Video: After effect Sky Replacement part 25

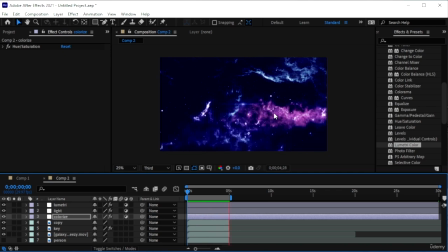We colorized it, we cut out the area completely. I do want to do something. This is completely optional, you don't have to.
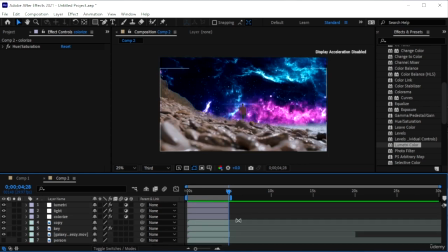I'm just gonna get all these, Control-Shift-T, delete, and let's go here, move this.
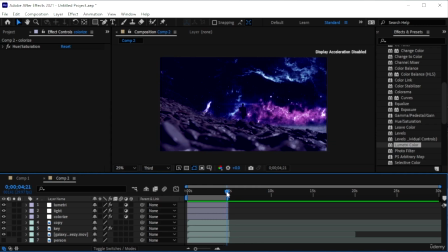So what I want to do, which is optional, is to create these little balls. I don't know if you guys can see, but there's these little balls going around and they fade out once they go behind this mountain. And I feel like when we add it, as in this will definitely make it look like
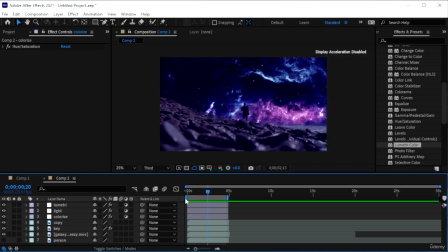this is one real composition. So I'm going to just do that. Let me delete this. And let's create shapes.
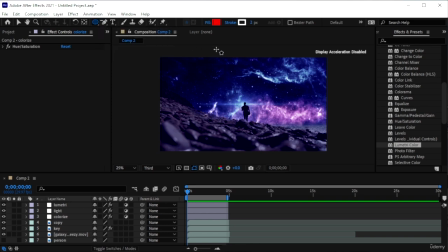Long click the rectangle tool to get the ellipse tool. And we're just going to delete, we don't need the stroke.
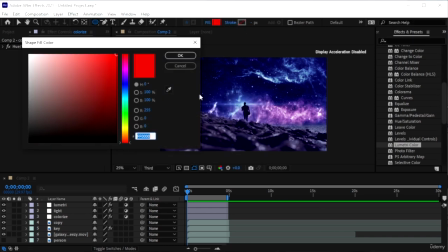Click on stroke, then do that. I'm going to go for a white color because they are kind of white.
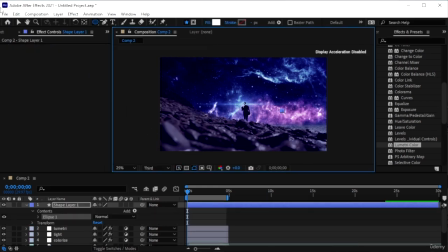And I'm just going to create these little balls of light.
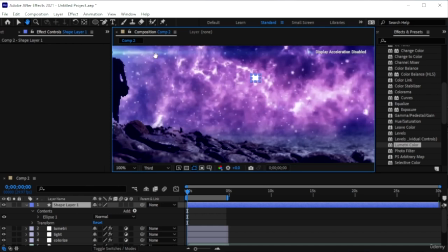Where's the one we created? Let me see where it went. Okay. So this is a bit too big.
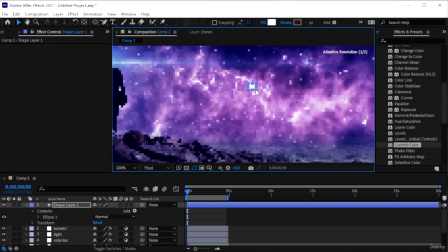Let's make it smaller. Hit scale on shape 1 and just... Oh wait, that's not the thing. Let me create my shape once I'm zoomed in.
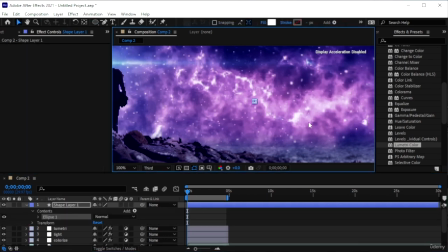So I know exactly how small or how big I need to make it.
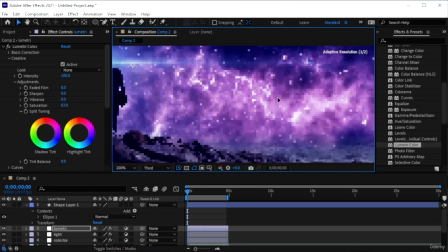So we can see it's this little thing. I'm actually moving the Lumetri color. I'm gonna lock all of these so I don't move them.
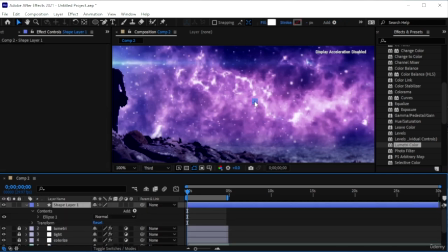I'm trying to move my shape and my shape only.
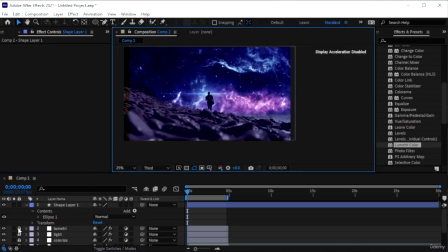See, I moved this entirely. Bring it back. There we are. And just lock all of these little things. Okay. I'm going to right click, pre-compose my shape 1.
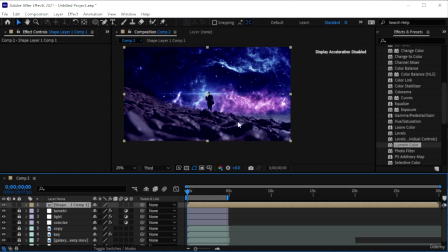Okay. And let me see where it was. So it's this tiny dot here. It's not that visible.
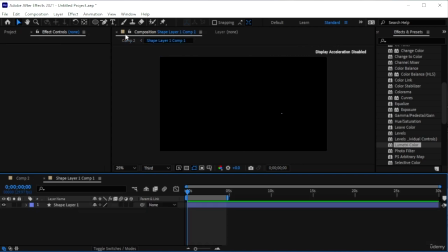Double click on that so you enter this spot, and I'm just going to keep creating these little dust, I guess. Click this. This is our shape 1. Go to contents. And we're just going to copy this.
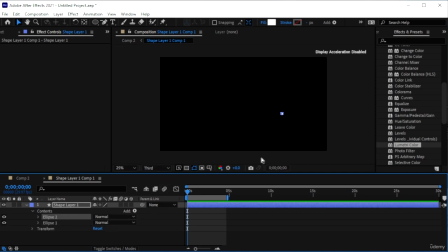Control D. And then Control T. Oops. Not Control T. That's another program. Hit V and
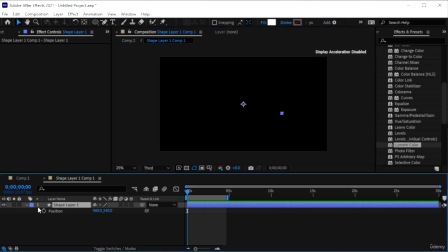hit P actually. Better yet, we could just create them so they're not identical. I feel like if it's too identical, we'll kind of ruin the fact that this is a regular, real
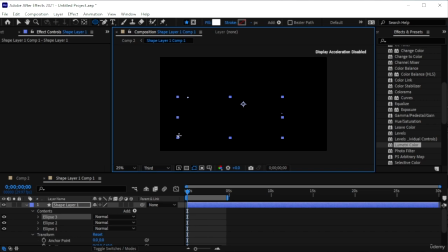composition. Just create these little dots. Can't really see. Should zoom in. Little dust particles that are going to be flowing
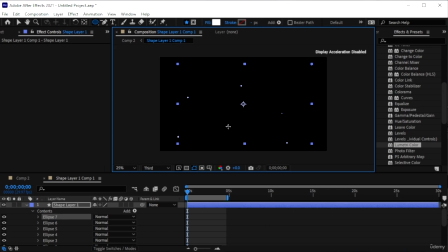towards us in the thing. Okay, and I'm just gonna get the thing tool. Let me see if I move the position. I'm gonna be moving them all.
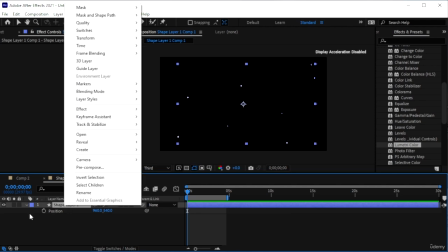Alright, let me change something real quick.